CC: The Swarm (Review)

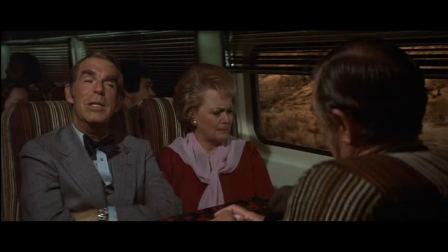4:45 As way of an example, we have a love triangle going on between three senior characters, members of the community,
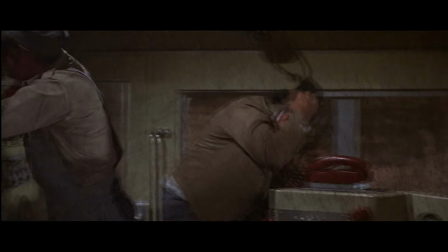4:51 that takes up, well, quite a lot of screen time, only to have them driven off the cliff in a train crash caused by a bee attack. Now I see the point of this stuff. The film is trying to make us feel the impact of the attacks, but oh my god,
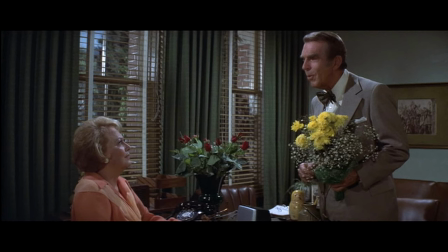5:06 does this miss the mark, as the story gets ground to a halt on so many occasions.
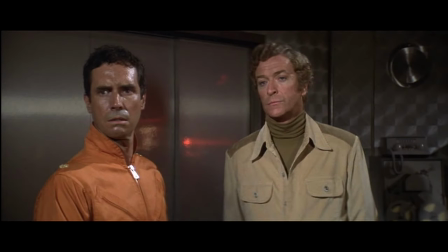5:11 At the heart of the story are some rudimentary ideas and intents. There's a environmental concern that's expressed through Michael Caine's character, Crane.
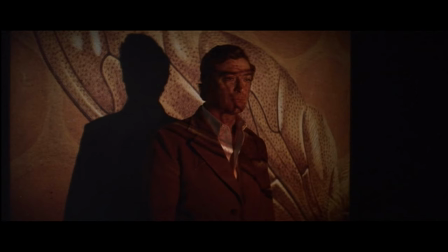5:20 That's there, but it doesn't really play out fully, well, it doesn't at all play out fully.
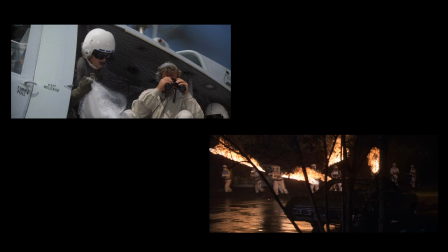5:25 Unfortunately, it comes much more off like a conceit to extend the story with its Plan A versus Plan B structure. That unfortunately makes the hero look like an asshole on both counts.
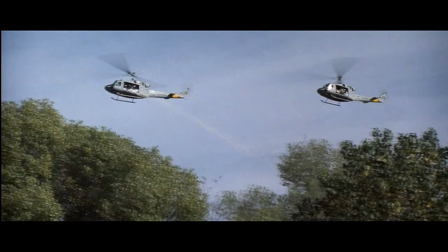5:37 His environmental concerns with the softly, softly approach result in the swarm simply carrying on and ignoring his poisonous food plan.
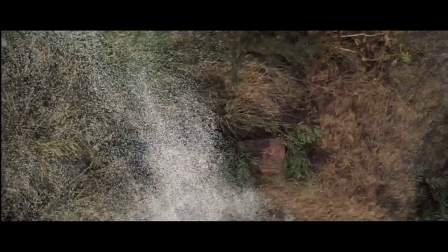5:45 Which then now means that there's a delay until Plan B, no pun intended, is implemented.
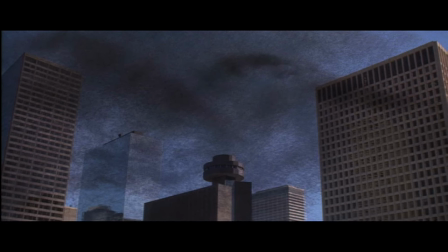5:51 This results in the bees now being magically immune to the more aggressive approach that may have worked earlier.
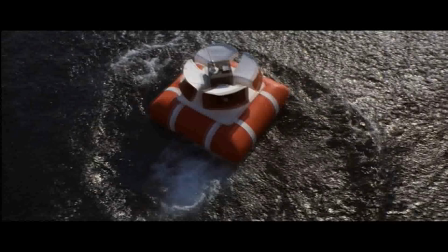5:58 Plan C doesn't exactly sound environmentally friendly either, as it involves setting fire to a large area of sea, but hey,
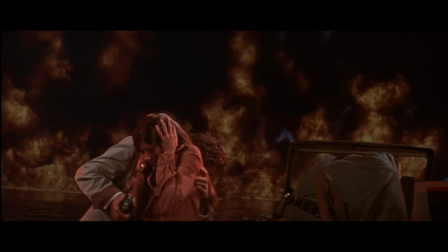6:05 I'm sure the American bees were fine at least with this plan. I mean, fuck the fish and seabirds though. The environmental angle, it just doesn't hold up.
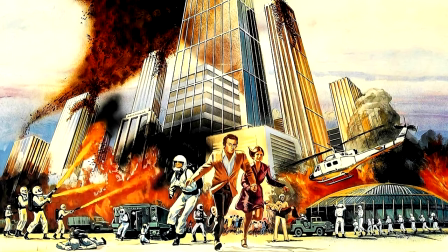6:16 Suffice to say, the swarm is a bit broken, and unfortunately it's very goofy where it should be hitting home. The drama often falls flat, mostly because there's so much going on around the main story that the emotional impact is flattened by,
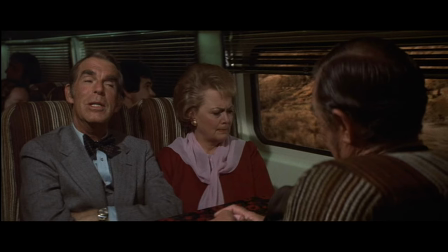6:29 well, boredom, caused by things like the love triangle and the boy's quest for revenge and so on and so on.
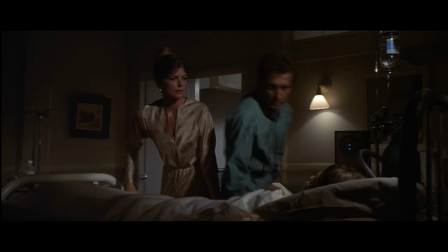6:36 Incidentally, the boy in the extended version ends up getting killed in a death scene that was excised from the theatrical version. I can see why it was cut for the cinemas. It's kind of downbeat for too many members of the audience, I would imagine. But it does introduce the idea of the poisonous stings causing a delayed relapse.
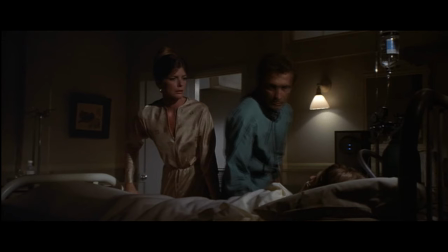6:54 This is mentioned outside of that scene, though it is kind of important to show. It's probably one of the very few reintroduced scenes that really does matter in any way. From the ultra-dull love triangle to the merciful but late and comical train crash, and of course many of the extra dialogue scenes.
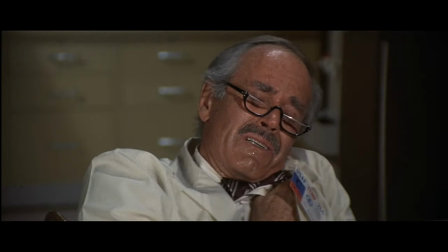7:12 The boy's death isn't the only moment of darkness in the story though, but generally they barely land in this ludicrously crowded movie.
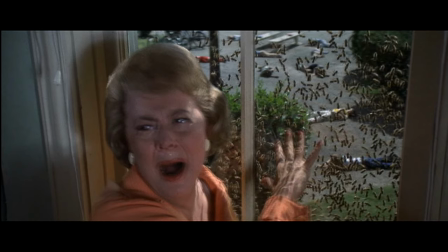7:21 There are several hints of an unfulfilled heavier tone, a suggestion that something that would rival the likes of the Andromeda Strain,
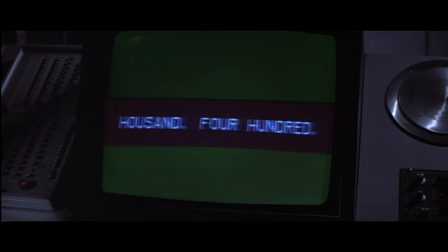7:28 with its far straighter face and somewhat more horrifying drama.
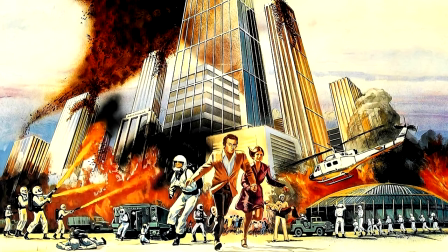7:33 But the Swarm really does fall into those familiar mainstream Hollywood tropes and tones, whilst also struggling with sustaining momentum, which even in the shortcut, the film is just often very, very slow. I'm pretty sure there is a more efficient cut in there, but this is the thing,
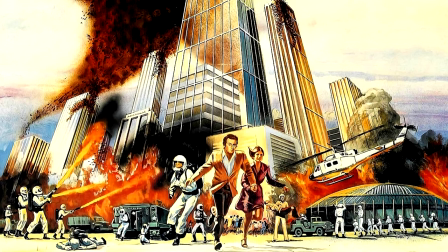7:49 even in the most efficient cut I can imagine, the Swarm just doesn't really have enough to grab and hold on to its audience,
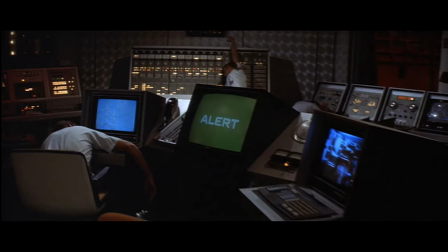7:55 in my opinion. I can't say it's the worst film of its kind at all. It does hold a degree of entertainment, even if sometimes it's for the wrong reasons.
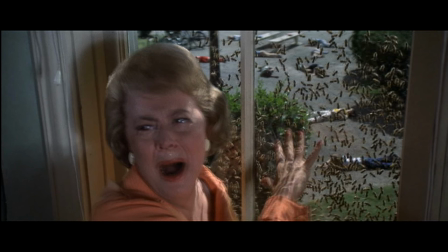8:04 But the story seems to run out of steam by the end of the first hour. Then it just kind of bubbles along and sputters out at the end.
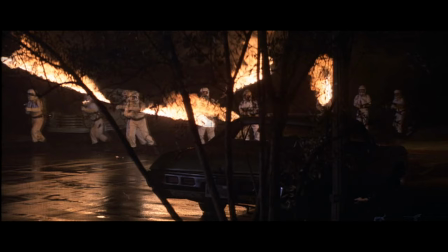8:11 And, the finale is some way short of being a payoff for your patience.
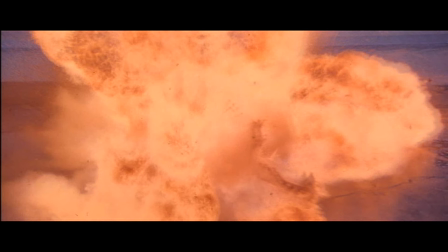8:16 It's just all that waiting.
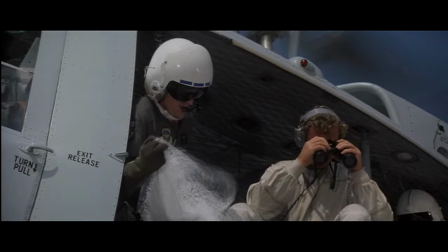8:21 The performances go all over the place, with some very solid and a few certainly not.
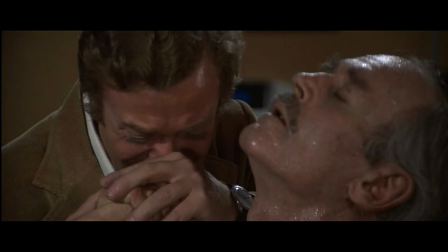8:26 Kane for his part shifts from being quite an engaged person at moments to just shouting a lot.
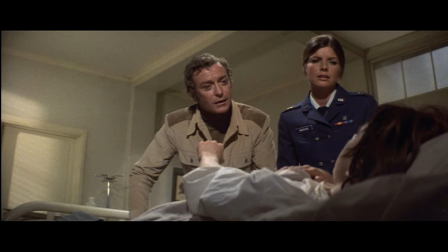8:33 Suffice to say, this is Kane in full cliche mode. And the less said about some of the tertiary turns is probably for the best.
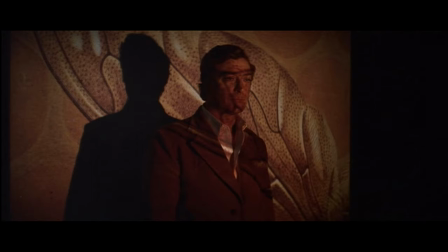8:40 To be fair, for the most part, it's decently performed with a few standouts, but like the tone of the movie, it's inconsistent at best.
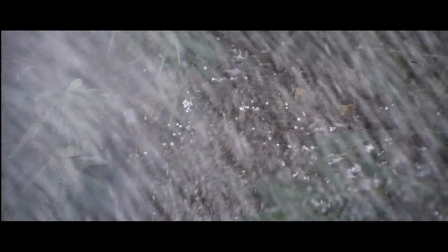8:49 One moment, above all else, highlights just how ridiculous this film can get.